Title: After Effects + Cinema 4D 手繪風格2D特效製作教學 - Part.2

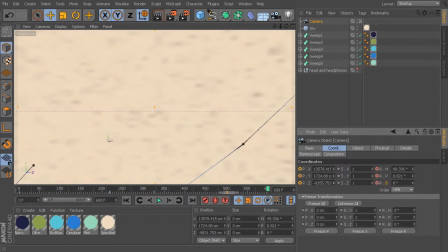So maybe, maybe even go the other way, actually. I think this will be a little bit closer, honestly, to the head and probably make some more sense. So maybe just kind of moving over there. Okay, right in there is great. Let's go ahead and key those three. I'm not going to mess with the rotation because it's such a slight movement.
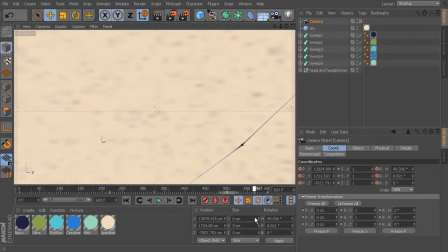So you see how it just moves from there to there, just kind of slowly moves over that way. So that's going to be great. We might end up moving that keyframe later on if we add a few more frames. But in the next lesson, I want to focus on fleshing out the sweep. So we've got, you know, these main pieces. but I want to have some more.
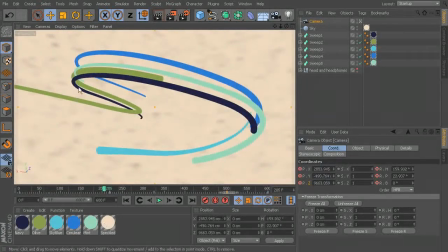I want to have some more to play with here. Some more little tiny pieces that are kind of moving along with it.
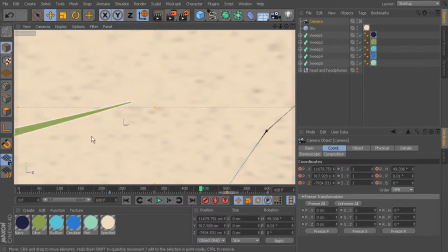And maybe even some more pieces that are continuing to come down through here even after those main splines have swept through. So in the next lesson we'll be coming in here and continuing to flesh that out.
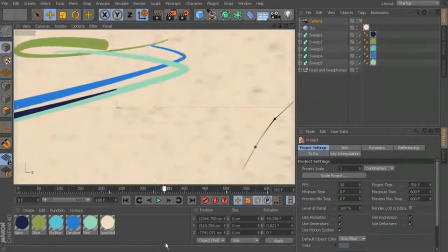And we've made a really interesting animation here that follows along with our splines and then gives us some room here at the end as it kind of pulls over to the side to
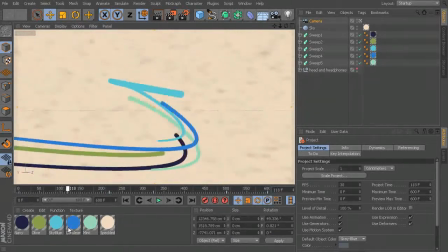get our head into view but some of the
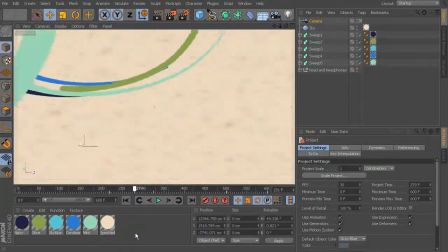areas here in our sweep I think could actually look a little bit more robust because sort of this area here at the end obviously we don't have a lot going on and I think that those could last for
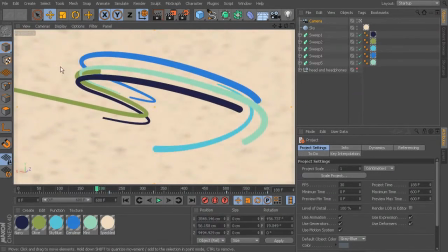maybe just a little bit longer and maybe have a few more kind of little small pieces that go in this area so the way that I want to achieve this is by shift selecting all of the sweeps that we already have and then holding down control and just pulling down right below those so
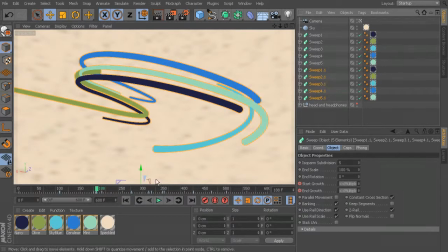we get this second set of sweeps so now it doesn't
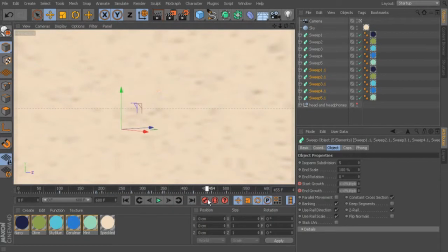really look like anything is different because they're still right on top of each other
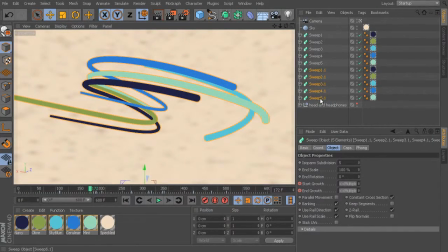and they have all the same keyframes but what we can do is because we have all of those sweeps selected we can highlight the keyframes that we already have set up for all five of those sweeps and then let's just pull them forward a little bit so what's happening is they're just gonna
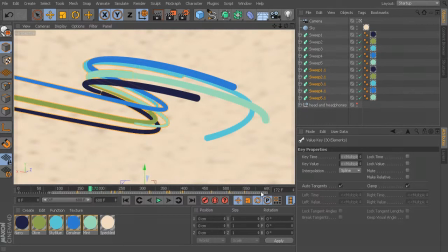happen a little bit later than the first set
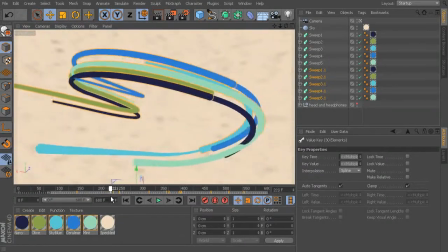so you see how this comes through and really it just looks like a continuation
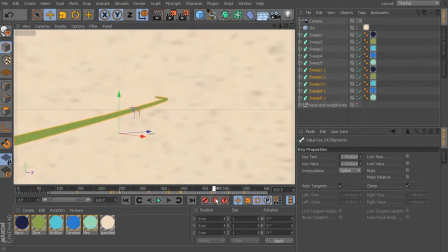which isn't really what I want but you can see how they last for a little bit longer those
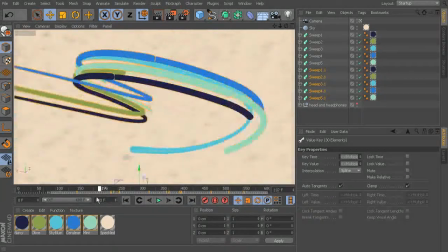other ones were leaving a little bit more quickly so what I'd
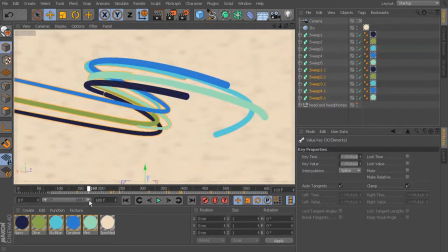like to do is a couple of things here we can go in and actually grab the splines of a few of these and let's move out of our camera view for
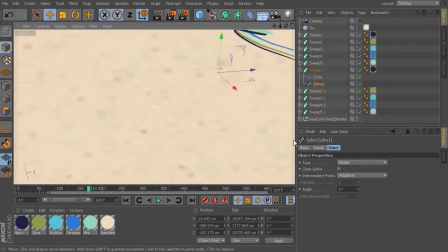a moment and I'll just rotate back around here and we can just move the spline over slightly see here let me move
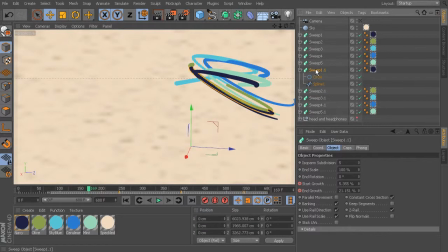that one up a bit and then let's go in just with this sweep selected that I'm working with here and I'm just going to click over here to the side so that's not highlighted anymore and you can see that at this point we're at 14 and 37
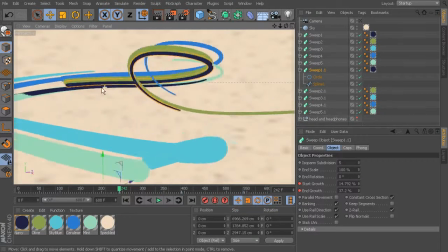so I want to make this one a lot skinnier so let's zoom in here and I can see what this is just a lot shorter you can
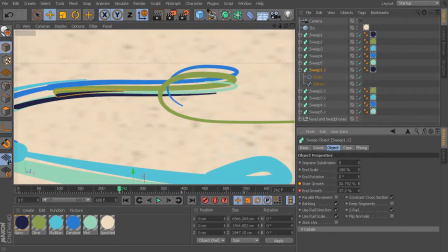see it's pretty long so if I come in and I say I'm going to make that start growth a lot closer to the end growth value
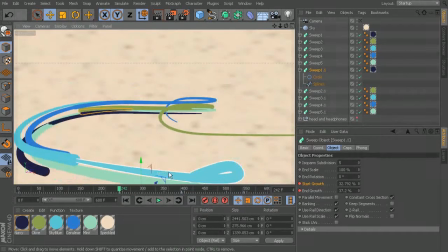and then I rekey that and I'm on the same keyframe see how now that is just kind of this small little piece
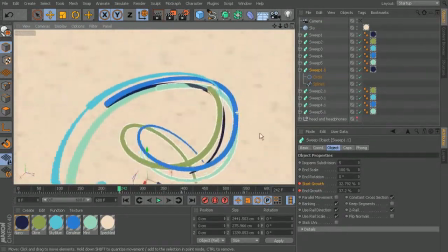and it's almost right inside of that green one so let's go ahead and
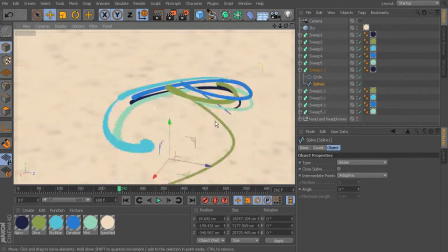grab the spline again and see if we can't get that just sort of on its own little
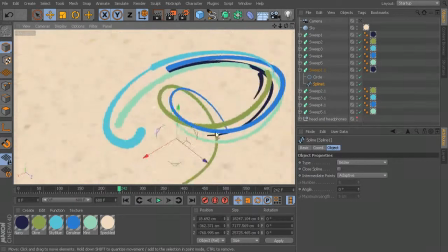path so moving it down and over there perfect
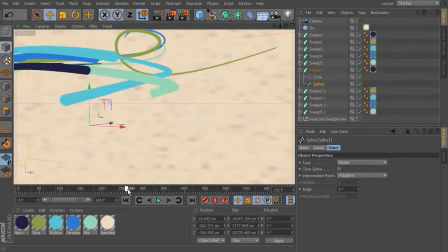okay so now I'm going to scrub forward a little bit further and you'll see that it's
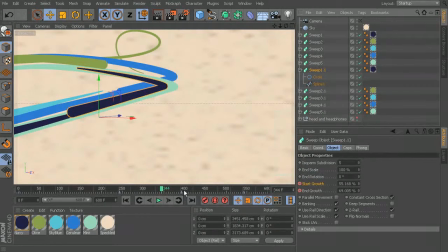gotten long again because we have this second keyframe so all we
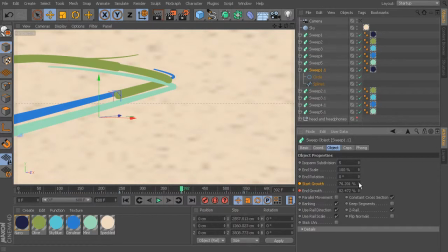have to do is increase that start growth to get a little bit closer to the value
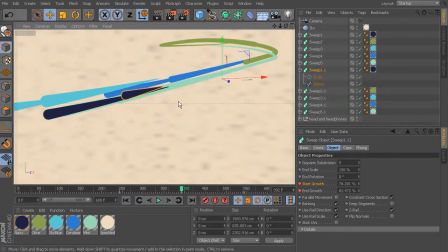of the end growth and we'll rekey it and I don't even need to look at it I just know that they're pretty close and
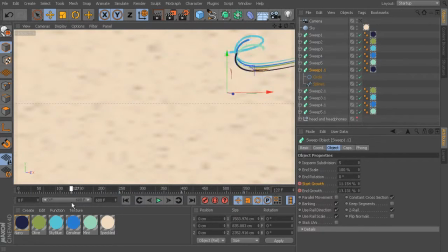now we've got this nice small little piece okay so there's a couple of ways that you could go about duplicating these to get all of these different pieces so
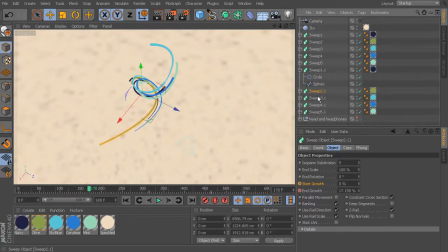what I did was I just duplicated all five and I could go in and start changing every single one so maybe have the second one or you could just duplicate the one that we just changed and then maybe offset the key frames a bit so it's really up to you this one looks
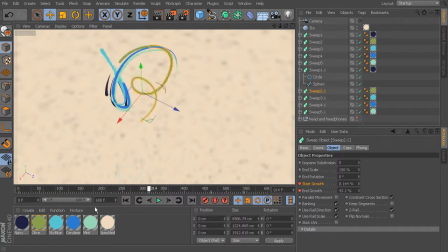like it's got a few different key frames so our first one obviously is zero zero and then we've got our two right here. So this one's very, very long. I'm going to increase this pretty significantly to get that start growth up closer to the end growth.
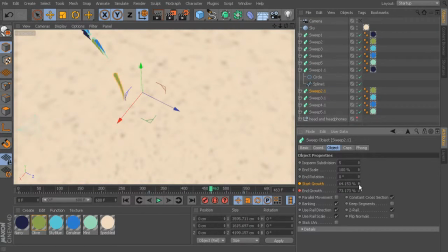And then again, here at the end, I don't want it to be ever higher than the end growth property, however. Okay, so now we've got this nice little one. And let's grab the sweep.
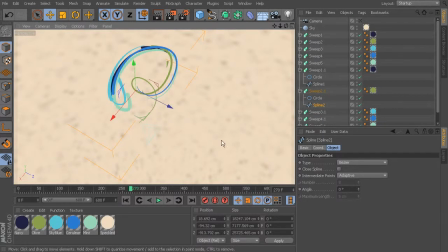And we'll just push this out so it's on its own. And let's maybe change the color. So instead of having this green, I'll make sure I'm deselected down here. Got that green selected here. We'll delete it. And then let's maybe make this one that mint color. So we'll just drop that on.
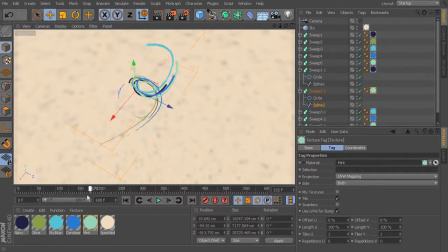So it's a little bit different from its counterpart that's kind of just already sitting there. All right, let's move down to our next sweep. You don't even have to delete the color off. You could just come in here and drop it right on top of the other color and it will just replace it so that's kind of nice so with that sweep 3.1
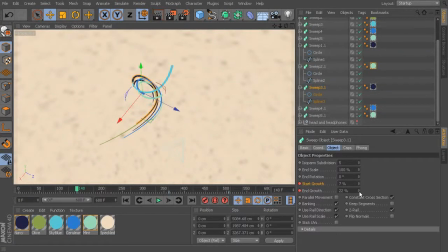selected let's come in here to our first keyframe and this time instead of bumping up the start growth to get closer to the end growth we can decrease the end growth to become closer to the start growth so that's just going to push it back a little bit further which
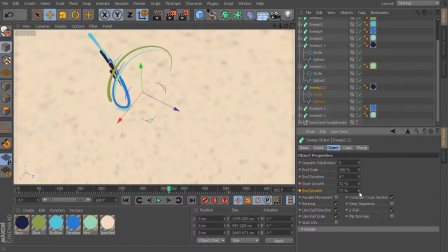will make it last seemingly a little bit longer which is nice so just getting that a little bit closer there and then control clicking to rekey that. You can see how this is just becoming a little bit more fleshed out by having those pieces in place.
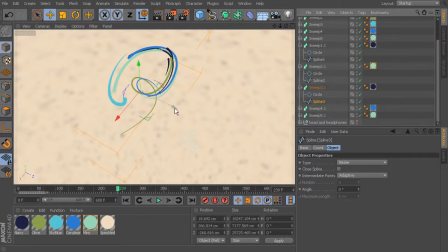Then we can just grab the spline. Maybe this time we want to move this one to the outside and over a bit. Maybe not quite that far. There we go. Great.
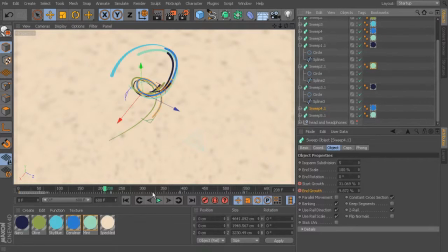And then let's move on to sweep 4.1. This one, let's also do the same thing, getting the end growth to be a little bit closer to the start growth by increasing its value so we're at 31 there and then move forward and increase this one up to
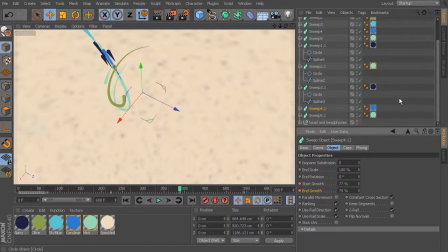let's say 75 and let's actually switch these colors so I'm going to pull that texture up there and pull that one down there so just kind of flipping that and then we'll grab our spline let's scrub backwards a little bit just kind of see where we're
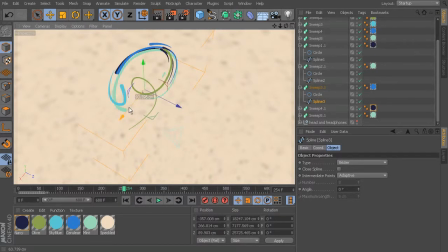at and it looks like we're already a little bit over to the side anyway so that's pretty good there you can move it over a little bit more if you wanted to okay and then we've got sweet 4.1 which
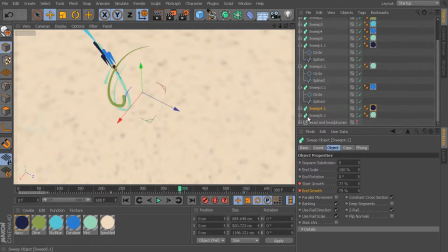it looks like we actually have already moved over a bit so let's come in here and we'll move the spline of this one, maybe over to the left a little bit, maybe even down some, and then sweep 5.1 will come in here, and again,
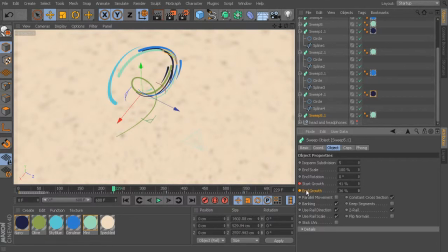let's increase that end value, just getting it a little bit closer to the start growth, and I'll leave that one the same color, that's fine.
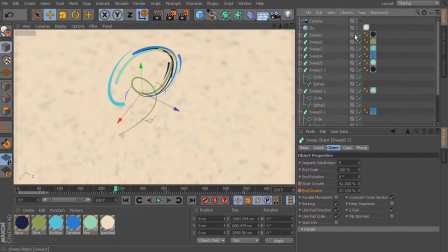So let's go back and look through our camera again.
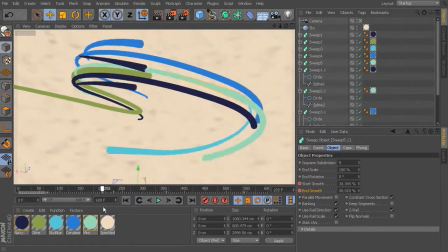I'm just kind of scrubbing forward. Looks like we have two of those pieces that are very, very similar. So let's kind of fix that a bit.